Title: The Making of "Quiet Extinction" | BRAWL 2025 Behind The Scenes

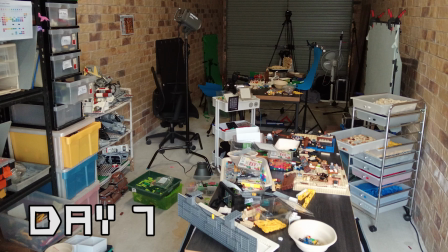Hello and welcome to the behind the scenes of Quiet Extinction.
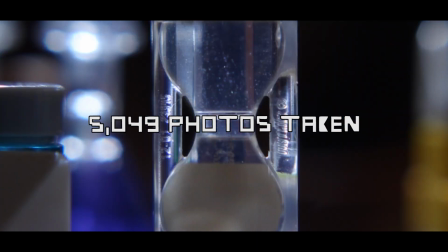I'm Jacob Shrimpy, or World of Shrimpy on YouTube, and we're going to be taking a look at each scene in depth and
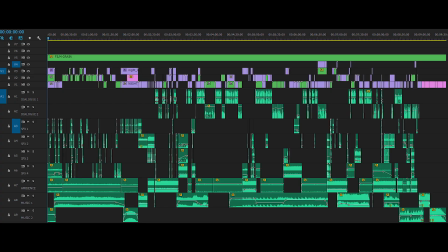talking about the making of process over the course of a week, because this was my entry for the 2025 BRAWL contest,
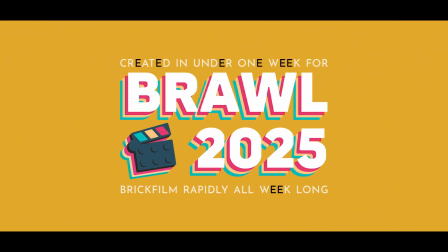brick film rapidly all week long. Let's get started. So we'll start with the opening shot.
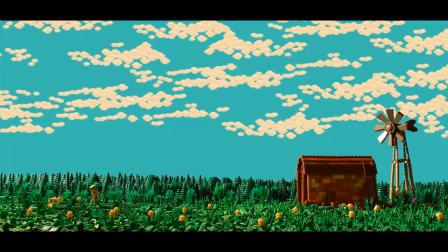So the opening shot for any film, regardless of genre or medium, right, is the opening shot and the closing shot.
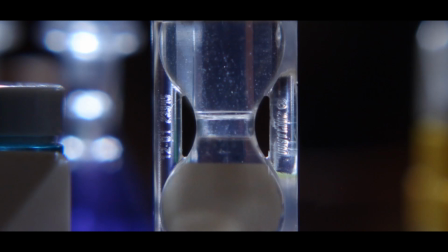They're the most important, right? Because it's the first thing that the audience sees and it's the last thing that they see before the credits.
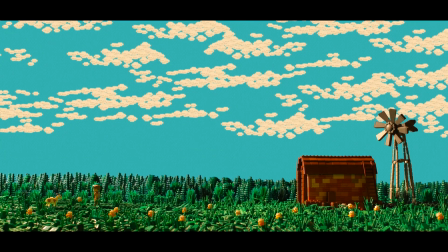So I wanted to put a lot of effort into the opening shot, not only for the wow factor, right, especially since it's YouTube. So regular people watching YouTube videos have very short attention spans. So if you don't grab their attention in the opening shot or the first couple seconds, you're kind of doomed.
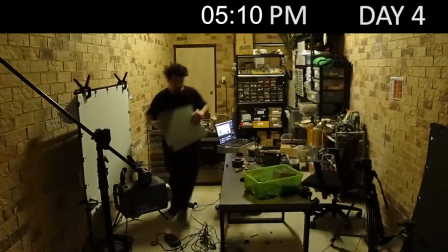So the original vision for this shot was for it to be an even grander establishing shot, right,
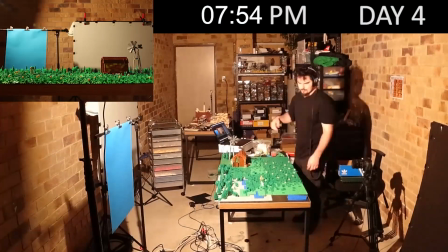with mountains and stuff, and then it would jib down into a close-up on our protagonist's face.
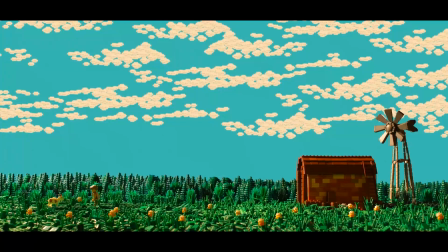I couldn't figure out a way to do this, at least easily. Main issue I ran into was with lenses, right? There's a minimal focal distance, right? And I could have had a diopter, which I use regularly, but I wouldn't have been able to get the background in focus for the establishing shot. So I ditched that pretty quickly.
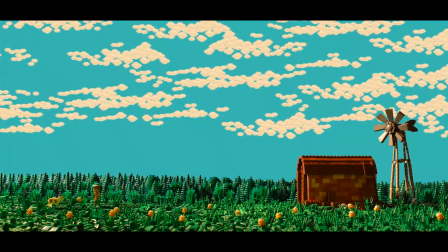It also would have been really technically challenging to get the camera to move on a shot like this, since there was so much visual effects that I wanted to do as well. So I sort of canned that idea pretty quickly. There is a fair bit of visual effects going on here. I could have done most of it in camera and had it look good in camera,
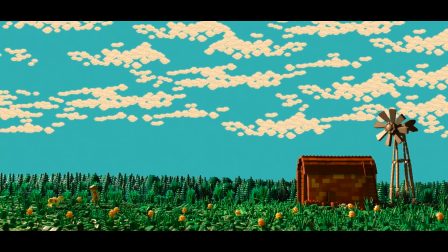but just able to take it that extra bit further by doing background, sky replacement, and then adding some extra trees as well.
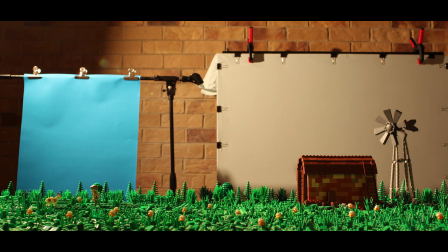Also the animation, there's a lot of visual effects just to make it more time efficient, right, when it came to the animating process.
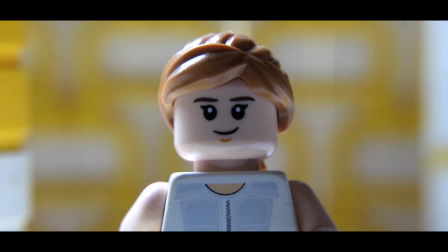So whether that's looping stuff, which I did a lot of, and I don't normally loop animation because I found out that
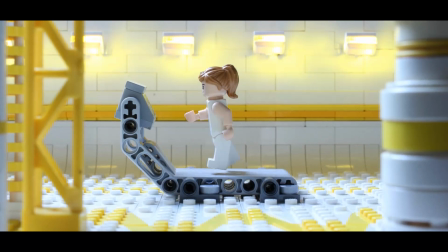it's very difficult because you need a really solid start and end point for it to loop and not sort of jump.
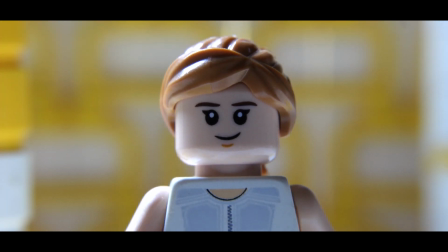So it was really difficult to do that, and I ran into a lot of issues because I haven't done it much.
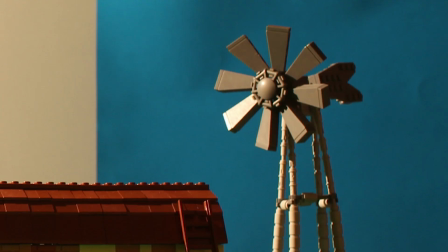So the windmill is an example of that, right?
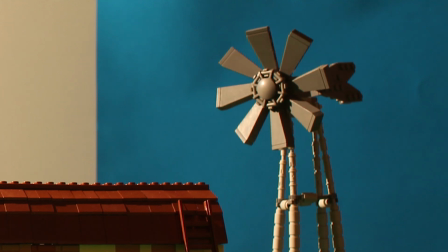So I only animated maybe 8 or 10 frames of it going from one blade to the next, right? And then it would loop. But I animated a bit further than that, and I'm glad that I did, because even though everything looks evenly spaced and all the blades are at the right angle, it didn't loop perfectly.
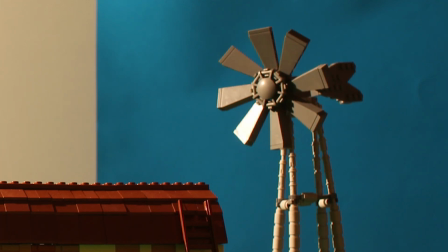So in terms of pre-built stuff, the only things that were pre-built is the windmill and some of the walls for the hallway shot,
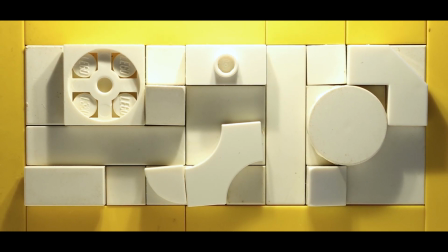because that was part of my Cloud City mock that I started to make for a Star Wars project.
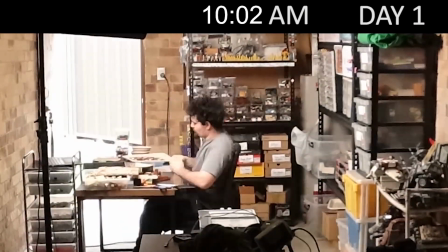Everything else I built within the time constraint of the contest. A little bit more about the opening shot before we get into the second shot.
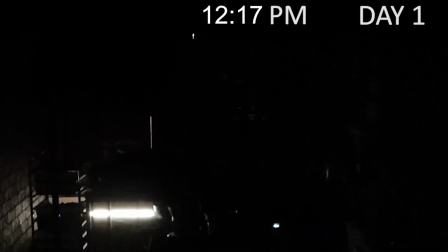It won't be me waffling on for this long about every shot. So the original premise for the film, right, was not taking place in a barn in the opening scene.
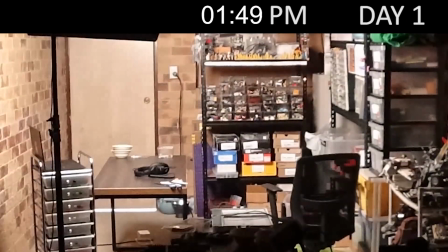It was supposed to be in a classroom, because I had the idea of the
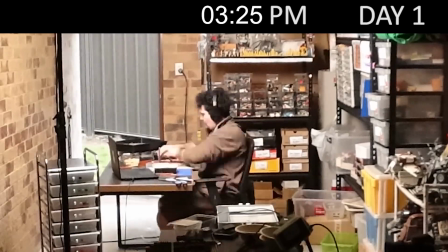hourglass and the chalkboard and doing up the math to make the device feasible, right, and grounded in reality.
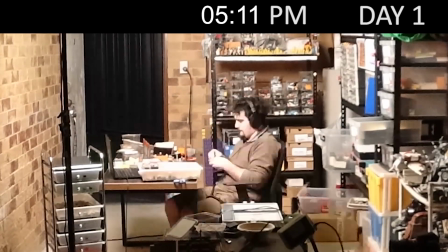I didn't want it to be some sci-fi thing that's like, oh, it can magically determine how long something has left to live.
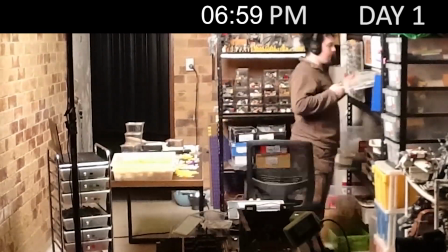I wanted it to feel like it could exist in our time, and based off the dates they mention, it takes place in the very near future as well.
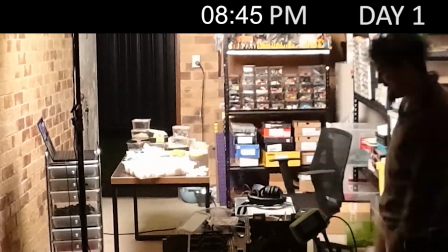So the barn came about because I was like, oh, the chalkboard and the hourglass,
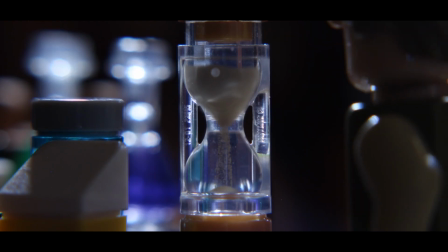they're very low tech, right, in terms of like no electricity and very primitive.
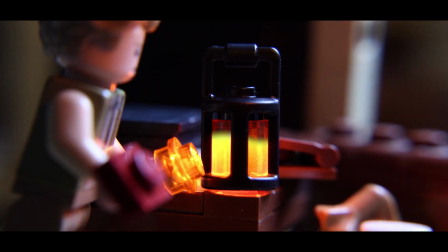I wanted to incorporate that into the story, and so then I came up with the idea of the no electricity, right?
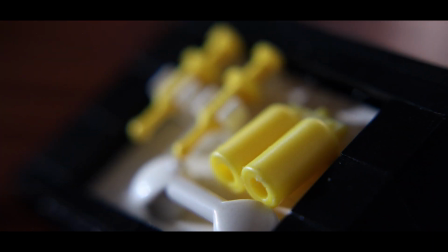I took it even a step further, and having the production design and the location fit the not having electricity part.
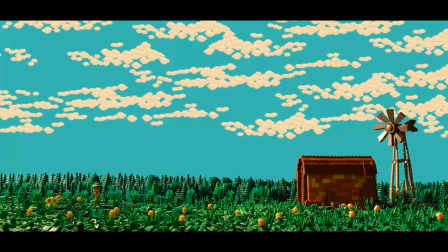Most remote place, a barn in the middle of nowhere with no electricity, and so that's where the windmill came about, and the lantern,
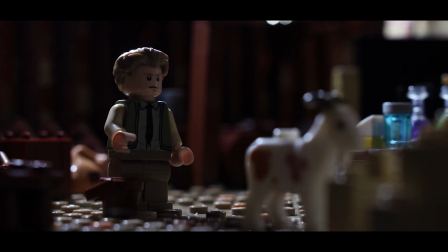and how does he eat food, right?